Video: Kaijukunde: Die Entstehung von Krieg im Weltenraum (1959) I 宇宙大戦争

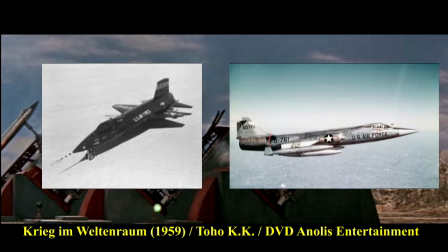8:16 Sie sind angelehnt an die North American X-15 und der Lockheed F-104 Starfighter.
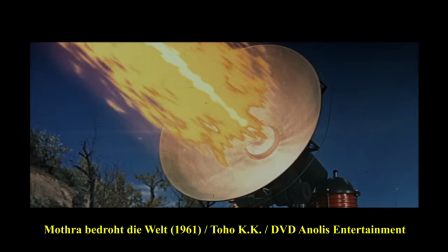8:21 Die Atomic Heat Cannon ist ähnlich wie die Markeleit Cannon aus Weltraum-Bestien. Später wird das Modell Mota bedroht die Welt umgeändert zur Atomic Heat Ray Gun.
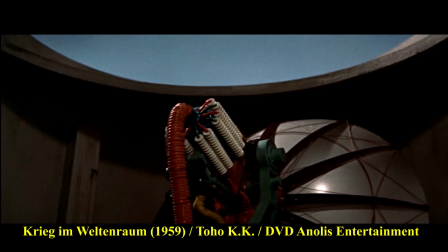8:30 Einziger Unterschied, die Atomic Heat kennen aus Krieg im Weltenraum ist unbeweglich. Die beiden anderen lassen sich steuern.
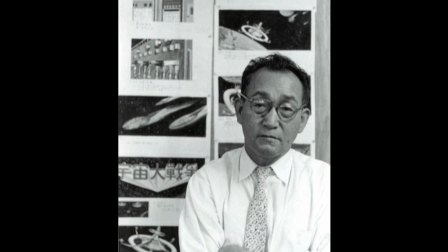8:36 Tsuburaya musste, trotz dass ihm ein ordentliches Budget zur Verfügung stand, Geld einsparen.
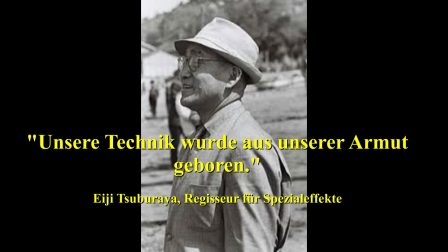8:41 Es gibt von ihm einen interessanten Satz, nämlich Unsere Technik wurde aus unserer Armut geboren.
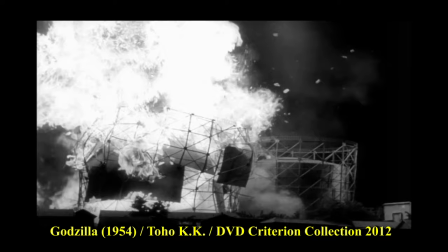8:47 Es ist wahr, dass in Japan gerade in der Nachkriegszeit, als auch noch beim Dreh des ersten Godzilla, Rohstoffe und andere Materialien schwer zu besorgen waren.
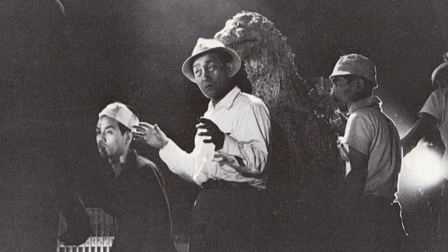8:56 Trotzdem braucht sie Tsuburaya hinter keinem Verstecken.
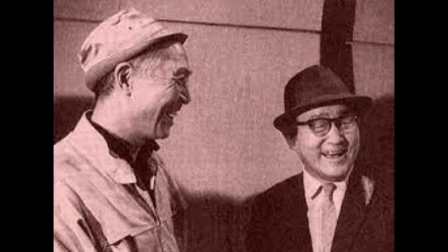8:59 Sein Schaffen und seine Kreativität sind absolut legendär und er gehört ohne Wenn und Aber zu den ganz großen Filmschaffern in der Kinogeschichte.
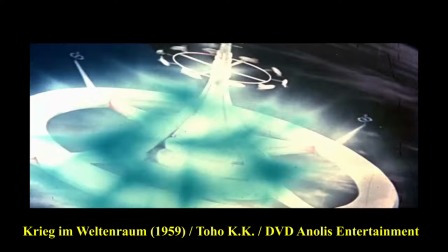9:07 Für Honda und Tsuburaya gab es bereits in dieser Produktion Probleme mit der Finanzierung. Man wollte einen Film so kostengünstig wie möglich produzieren, der sich aber trotzdem gut verkauft.
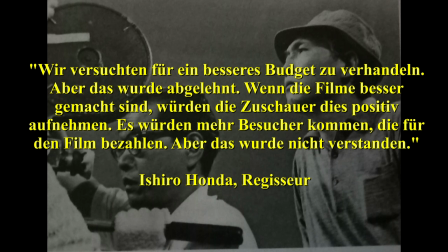9:17 Honda erinnert sich, wir versuchten für ein besseres Budget zu verhandeln, aber das wurde abgelehnt. Wenn die Filme besser gemacht sind, würden die Zuschauer dies positiv aufnehmen. Es würden mehr Besucher kommen, die von dem Film bezahlen.
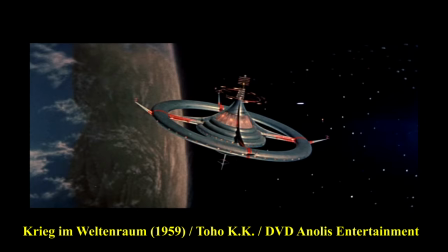9:30 Aber das wurde nicht verstanden. Dem Film sieht man die finanziellen Probleme aber nicht an. Jedoch sind einige Einstellungen nicht gedreht worden, wie zuerst vorgesehen.
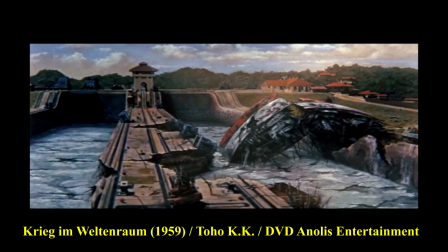9:39 Dazu zählt zum Beispiel, dass die Zerstörung von Venedig und dem Panama-Kanal als Miniaturen vorgesehen waren.
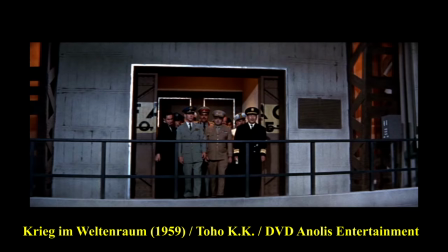9:45 Aus Kostengründen wurden sie gemalt. Die Sets der Menschen sind ebenfalls sehr groß und beeindruckend.
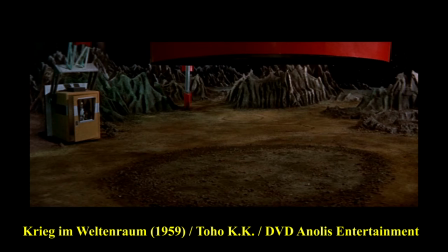9:51 Man nehme nur die Einstellung, als die Raketen auf dem Mond landen. Ein großes Set, in der man noch einen Teil der Düsen sieht.
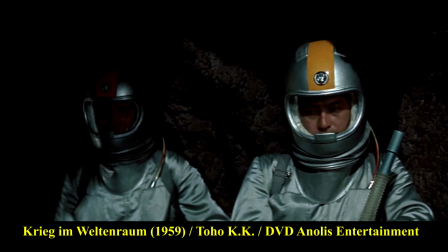9:57 Auch das Innere der Raketen ist hervorragend realistisch und detailliert gebaut. Die Szenen auf dem Mond wurden im Hochkontrast gedreht.
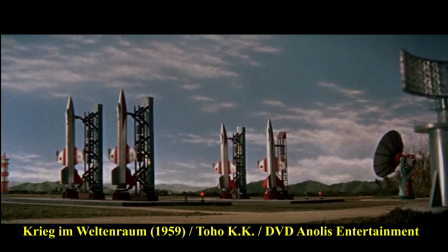10:05 Das bedeutet, wo die Sonne scheint, ist es sehr hell und wo Schatten ist, ist es sehr dunkel. So wollte man die Lichtverhältnisse im Weltall zeigen.
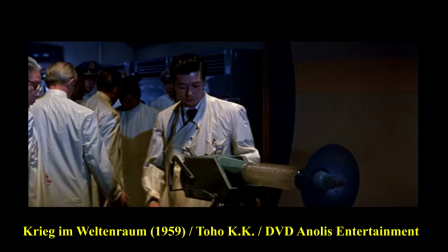10:12 Der Film lebt von seinem visuellen Eindruck. Beinahe jede Aufnahme ist gelungen und ein echter Hingucker.
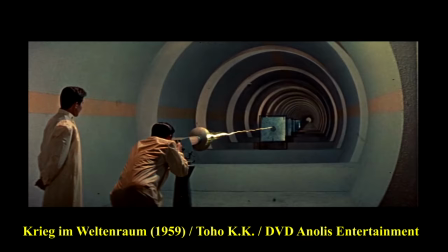10:18 Szenen wie der Test der Laserkanone für die Speeps ist so ein Beispiel.
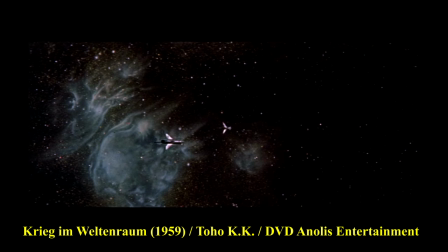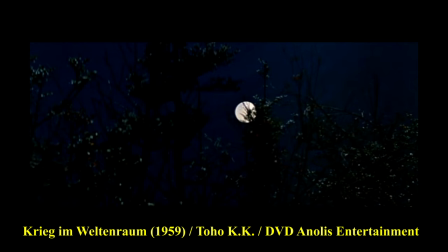10:28 Der Hintergrund des Weltalls hat eine unglaubliche Tiefe und Schönheit und der Spaziergang unter dem Mond kann auch heute noch überzeugen.
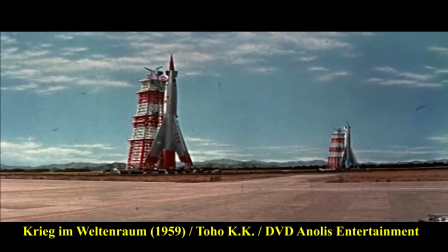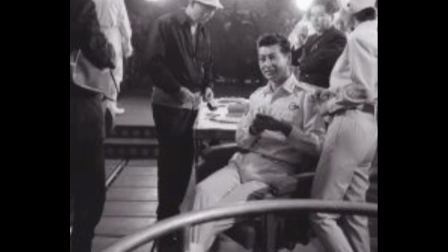10:40 In diesem Film wirken die Spezialeffekte als auch die Liveaufnahmen mit den Menschen absolut wie aus einem Guss.
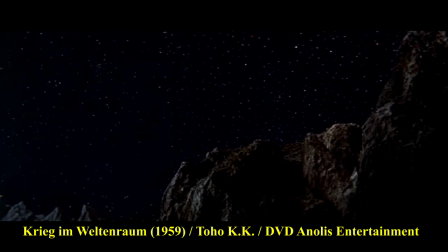10:46 Das Team rund um Honda und Tsuburaya hat erneut ihr volles Potenzial gezeigt. Kein Film der damaligen Zeit und bis tief in die 60er hinein kann mit Krieg im Weltraum mithalten.
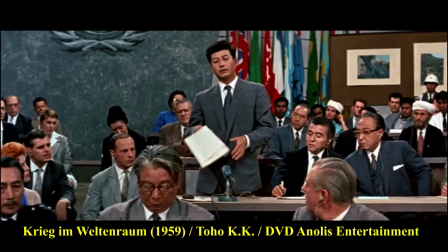10:55 Die Live-Action-Szenen wurden in 40 Tagen gedreht. Insgesamt betrug die Produktionszeit drei Monate.
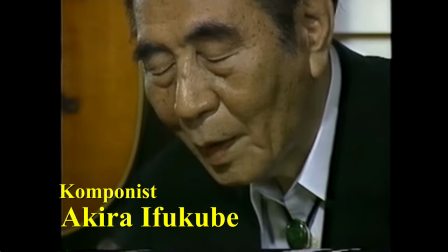11:01 Akira Ifokube wurde nun für Kaiju und Tokusatio Produktion zu Handos Stammkomponisten.
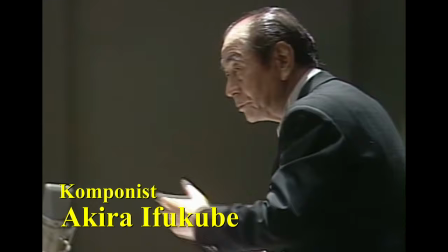11:06 Für Krieg im Weltenraum kreierte er einen kraftvollen und unverwechselbaren Soundtrack.
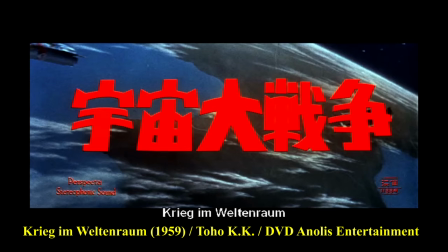11:11 Seine Themen sind sehr reißerisch wie im Intro,
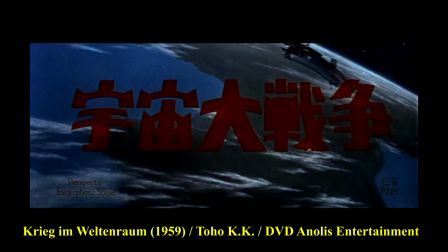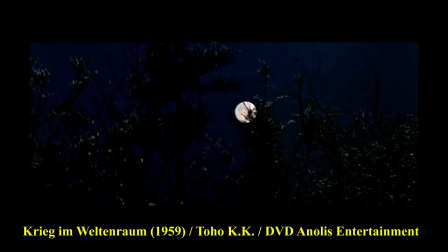11:23 gefühlvoll wie der abendliche Spaziergang
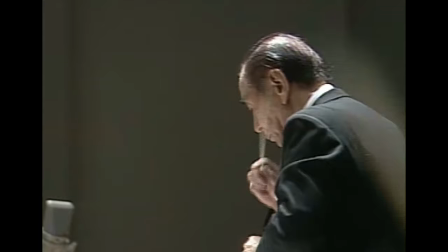11:34 und heroisch als die Menschheit sich mit den neuen Raketen zum Gegenangriff gegen die Natal aufmacht.
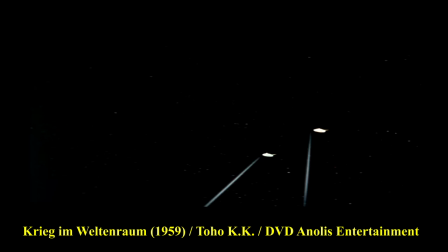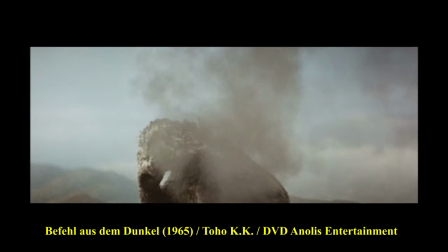11:49 Dieser bekannte Marsch ist eine längere Version des Fregattenmarsches aus dem ersten Godzilla und wurde im Befehl aus dem Dunkeln zum sogenannten Monster Zero Marsch.
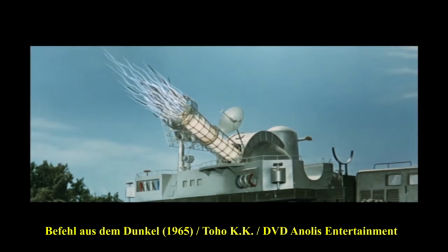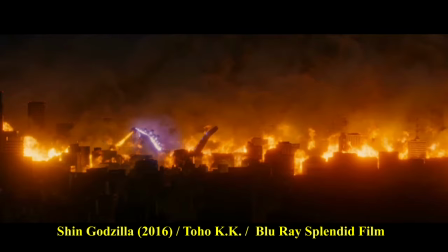12:07 Viele Jahrzehnte später verwendete Regisseur Hideaki Anno den Marsch aus Krieg im Weltenraum für seinen eindrucksvollen Shin Godzilla von 2016.